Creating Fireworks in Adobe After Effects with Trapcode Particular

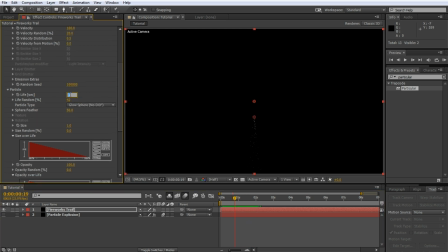For one, I will reduce the life property a little bit to maybe 1.2, and I will also decrease the velocity of the particles to 50, so they stream off the emitter a little bit more smoothly. Let me zoom in a little bit just so you can see the effect a bit clearer.
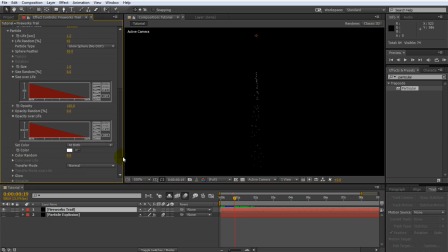Finally, go back to the particle settings and change the set color option to over live.
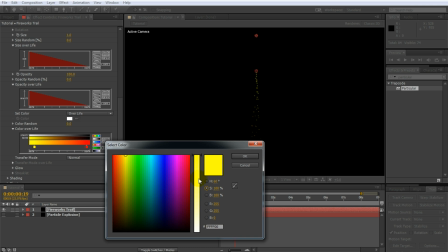Then change the color to go from yellow to a dark red, like a fading spark. I would say that should do for the particle trail.
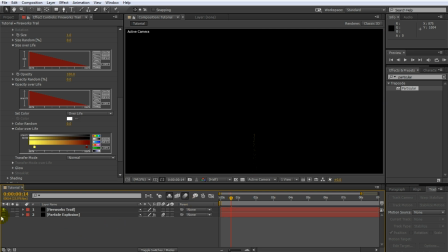Re-enable the main fireworks particle explosion and let's have a look at what we ended up with. A pretty cool fireworks effect. Now I will create a detailed second part to this tutorial to show you how I composited the fireworks into the intro shot for this video.
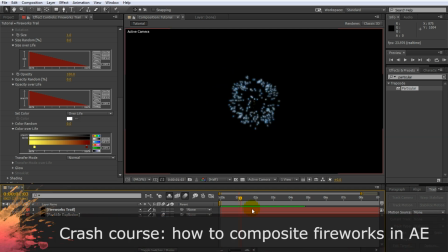But for those of you who don't want to wait, I will quickly give you a little crash course so you can start putting something nice together right now.
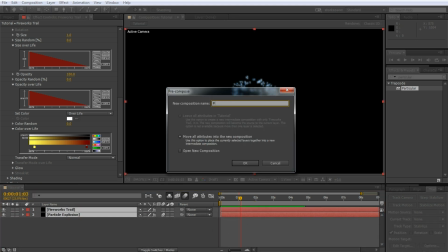First, pre-compose all your particle layers. I will call my new comp Fireworks Comp.
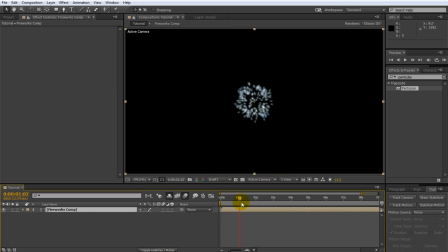You will end up with a single layer that contains your spark trail and the fireworks explosion. In my composition, I actually had another layer hidden that contains some cloud stock footage.
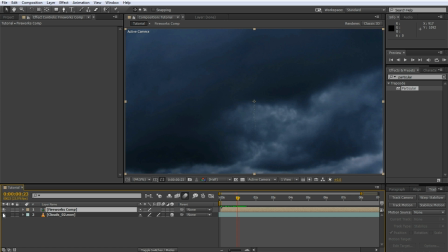This stock footage comes from VideoCopilot's free stock footage pack, and you can find a link in the description of this video. It is a simple clip of some dramatic clouds moving. I have slowed this down by a lot and so it looks a little bit choppy. You can fix this up by enabling the frame blending option on the layer and on the composition.
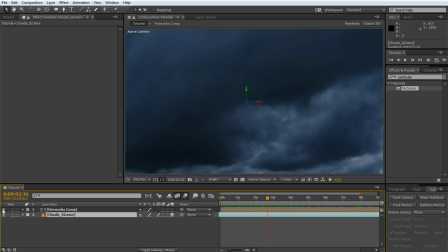That looks much smoother. Place your fireworks layer on top of the clouds. Wow, that's hardly visible. So let's change the blend mode of the fireworks comp layer to additive. This will separate the fireworks a little bit clearer from the cloud background.
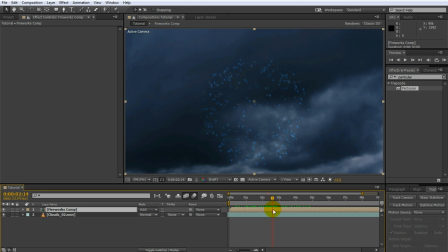While that is a little bit better, the clouds are still way too bright in my opinion. We can fix that up with a simple hue and saturation effect. Apply a hue and saturation effect to the clouds layer and bring down the master saturation
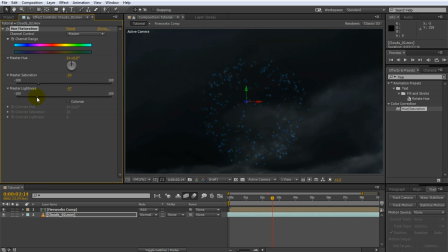and the master lightness by a lot to make it look like it's a dark night sky. Immediately, you can see the fireworks much more clearly. I'll just tweak the hue and saturation effect a little bit more, just cause I'm picky. Nice! Finally, we want the fireworks to cast a nice glow onto the clouds.
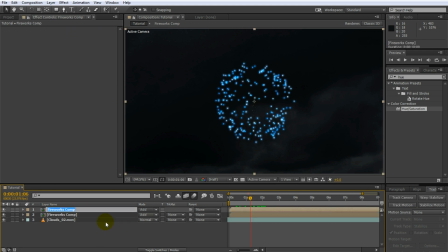For this, duplicate the fireworks comp layer. I will rename this copy to Fireworks Glow. Place it just above the clouds layer and then go and search for the glow effect. Apply the glow effect to the layer and then jack up the glow radius and the glow intensity quite drastically to create a big, intense glow.
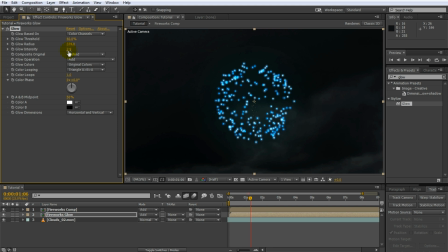As I mentioned in my separate glow tutorial, remember to set your project to use 32 bits per channel so that the large scale glow becomes nice and visible. Tweak the glow as required to make your fireworks stand out clearly against the clouds.
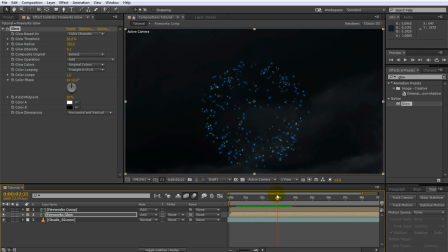Let's play the effect back. It's not bad, but the fireworks stop glowing towards the end of the effect. I will fix this by lowering the glow threshold a little bit more. I want my fireworks to cast glow onto the clouds until the very end.
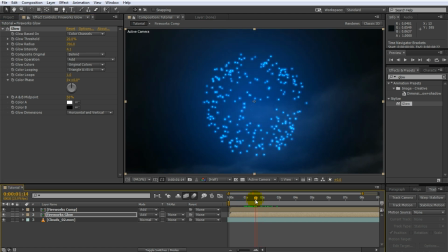That looks better, but the biggest problem is that the glow is boring and flat. Let's use track mats to integrate it much better with the clouds. For this, duplicate the clouds layer. Place this copy directly above the fireworks glow.
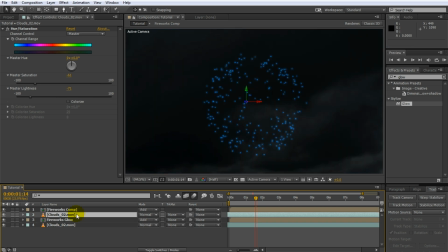We will use this layer as a luma mat onto the glow, so we want this layer to be nice and contrasty. Search for the brightness and contrast effect and apply it to the layer.
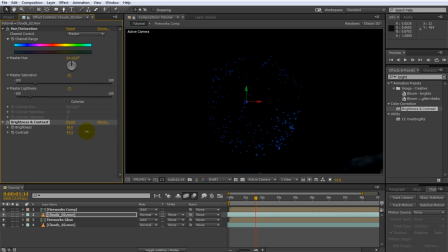Bring up the brightness and the contrast until you get a nice dramatic image of clouds.
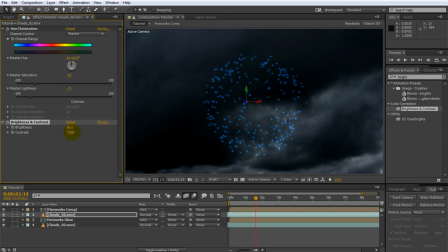The bright parts of this layer will define where the glow for the fireworks will strike the clouds. To avoid this being too harsh, apply a simple fast blur effect to the layer as well. I will set the blurriness to around 5 to soften the matte just a little bit. Finally, go over to the fireworks glow layer and set the track matte to luma matte.
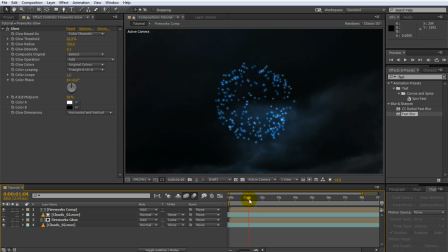Voila! The glow of your fireworks will now look like it's being cast onto the structure of the clouds rather than just sit flat on top of it. Actually, I think I will make this look a little bit more dramatic and increase the glow by lowering the glow threshold even more.